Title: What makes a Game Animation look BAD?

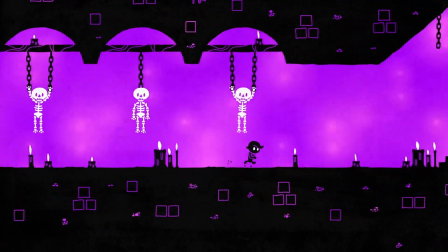[4:04]
At the other extreme we have games like Hue, which is simple and a bit quirky, and the animation conveys that exact message. All in all, I would personally say that the quirkier you make your animation, the more forgiving the audience will be in terms of correctness.
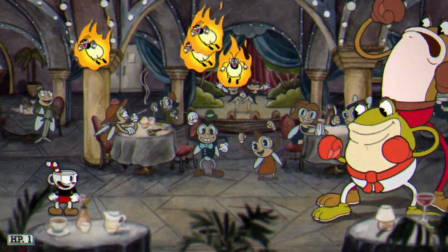[4:17]
We can see this particularly well in games with rigged animation. Look at a game like Cuphead, we can see how the shoulders and arms swing back and forth as the character runs. This is how people run, and if we hand animate our movement, we can do this fairly well. For my mushroom character, this same principle applies. Half the cycle we see the chest, half the cycle we see the back of the character. It makes the character look a bit more 3D. But when you rig your character, this can be tricky to achieve since you're working with static images, so a lot of games just skip it altogether.
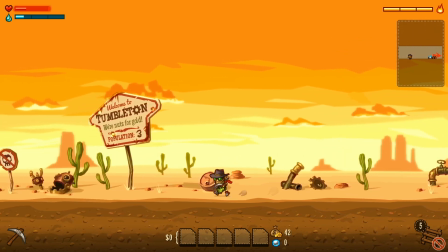[4:45]
Look at SteamWorld Dig, which has an excellent animation in many ways, but if we look at what's happening to the chest and arms, the character is consistently leaning towards the camera. It makes the character look a bit wonky and unrealistic. This still works quite well in a game like SteamWorld Dig, because it fits the style.
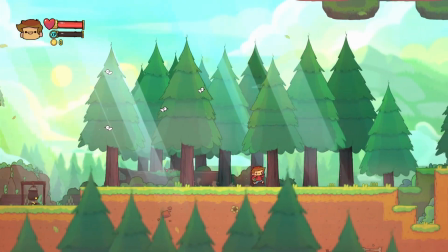[5:00]
In Adventure Plus, they've almost leaned into it with an even greater exaggeration of this unrealistic movement.
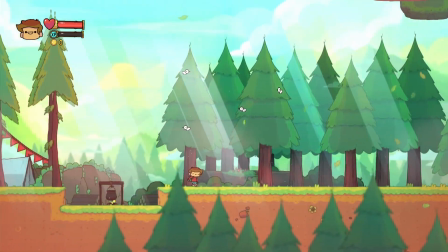[5:05]
But once again, the game is quirky, so it works. But take a look at Tales of Iron. It wants to look dark and somewhat realistic, so this odd quirky lean towards the camera would suddenly become awkward.
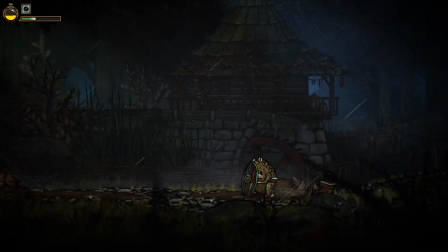[5:15]
Instead, they have increased the degree to which we can see the character in profile. So we look at the character from straight to the side. Instead of this, we get this. And now the character runs with very little shoulder movement.
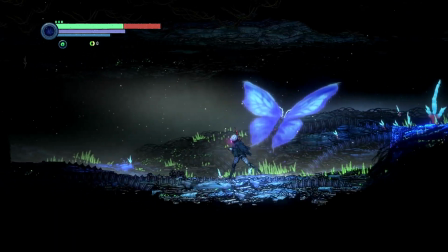[5:26]
It's a bit stiff, but it looks correct. In Ghost Song it works even better since the character is a bit robotic and stiff.
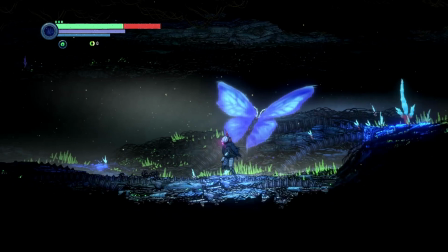[5:32]
It just adds to the atmosphere. All in all, an animation that is technically incorrect can still work if we just match it with a quirky style. A bad animation is sometimes bad because we try to sell the idea of something complex but then fail at it.
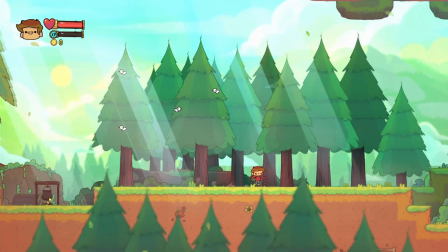[5:44]
But if we sell the idea of something odd and funny, the incorrectness can accentuate that.
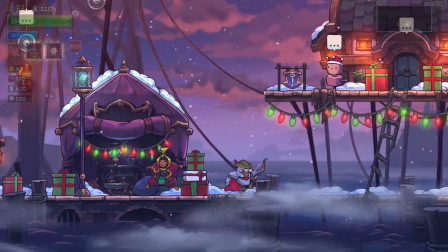[5:49]
This is taken to the extreme in Rogue Legacy, where the animation is incredibly incorrect from a realistic standpoint, but it's entertaining to look at. We don't see this and think that they can't animate, we see it and recognize that it's intentional.
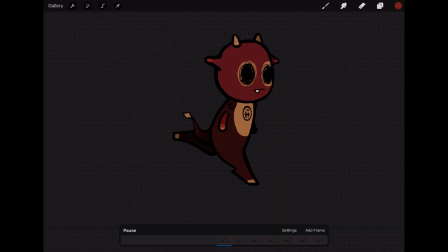[6:00]
Personally, however, I simply don't like this look. One of the reasons I really prefer a hand animation is because how much easier it is to get a bit of a 3D look.
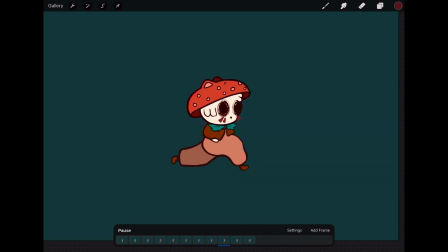[6:07]
In both of these animations, the movement that we're getting is by no means perfect.
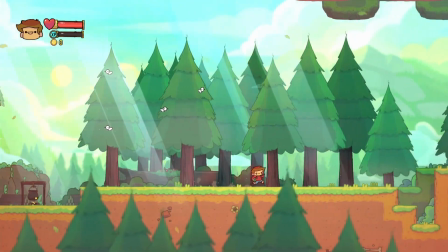[6:12]
In fact, we can argue that it's somewhat bad, but it does look less flat than this. If we think about it, it's still kind of odd that the character is looking towards the camera.
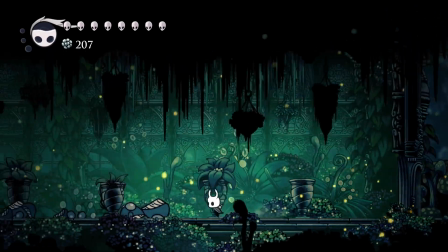[6:20]
But if we look around, this seems to be the case in all games. From Hollow Knight to Iconoclast, the character consistently looks towards the camera. When we as humans run, we don't do this, so why do we do it in games? The biggest reason is to make the character look 3D.
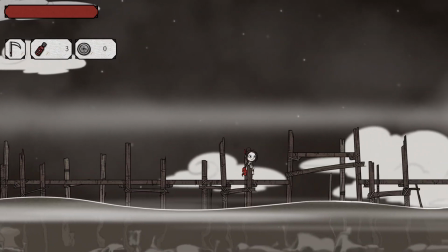[6:34]
If the character is entirely in profile, the character looks flat. But more than that, we want to make sure the transition from left to right looks good.
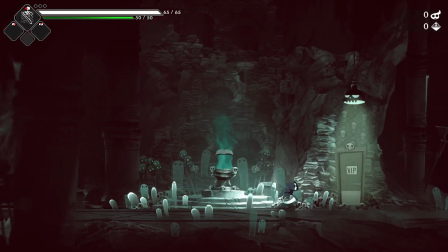[6:42]
And this is where we have to talk a bit about transition frames. Let's take a quick look at Have a Nice Death and see what happens when the character turns.
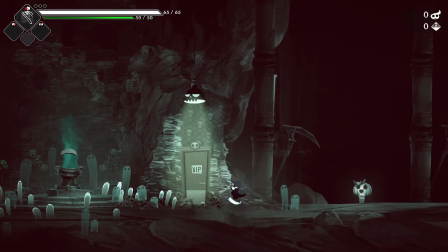[6:48]
Did you catch it? Instead of just flipping the animation from one side to the next, they threw an extra frame in there, where we see the character almost looking towards the camera. That extra frame makes the character turn feel significantly more fluid, but it can come at a cost. If we add too many frames, it can make the game feel less responsive. This is still fairly common to do in hand-drawn games.
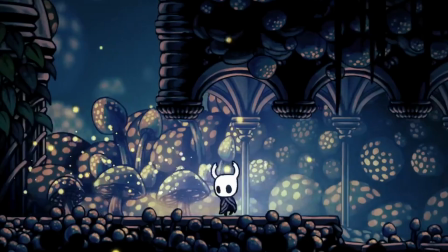[7:07]
Hollow Knight has the same thing. The character turns and there we have an extra frame, making the transition smoother.
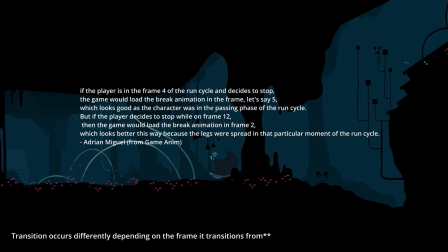[7:12]
Gris takes this even further and adds different frames depending on which frame the character transitions from, but I think this is over the top.
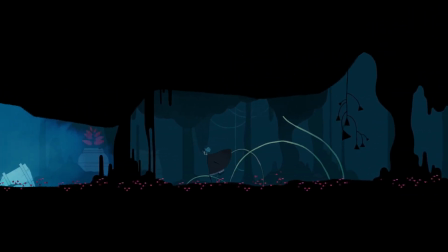[7:18]
In fact, there's something I'm not entirely sure I like about this transition in Gris. The transition frame changes the silhouette of the character significantly, so it sometimes brings attention to itself, and doesn't quite make it look as fluid in my opinion.
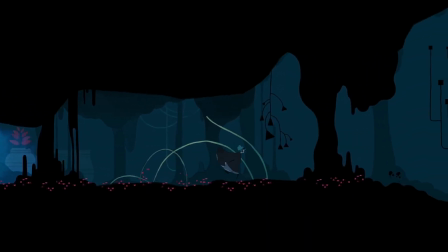[7:30]
But personally I love the animation of Gris, and in terms of animation I think it sticks out above the rest.
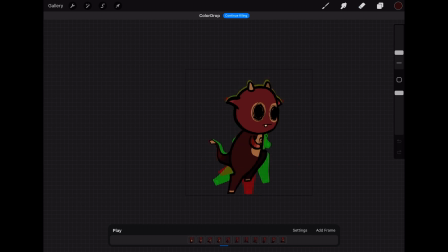[7:35]
For my animation I want to start with adding 2 frames. One transition from idle to running. It's a really small shift, but I think it adds to the movement overall. And then 1 frame for the flip. But we can see that when we make this transition frame from left to right, it doesn't feel that smooth. Nowhere near as smooth as the transition from idle to running. Well, this is a perfect example of why it can be important to not rely on your non-existent animation skills.
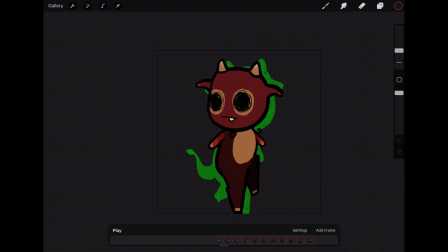[7:56]
The reason it doesn't look fluid is because the head is flipped.
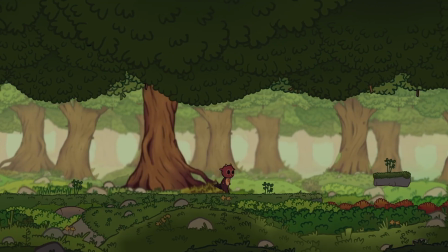[7:59]
If we make our head transition just be a small adjustment and then we flip, then it looks fluid, as if there's some initial inertia, but then a rapid turn. And in a game it works as well. It doesn't look too bad. It's by no means perfect, but it's a bit cleaner than what we started with.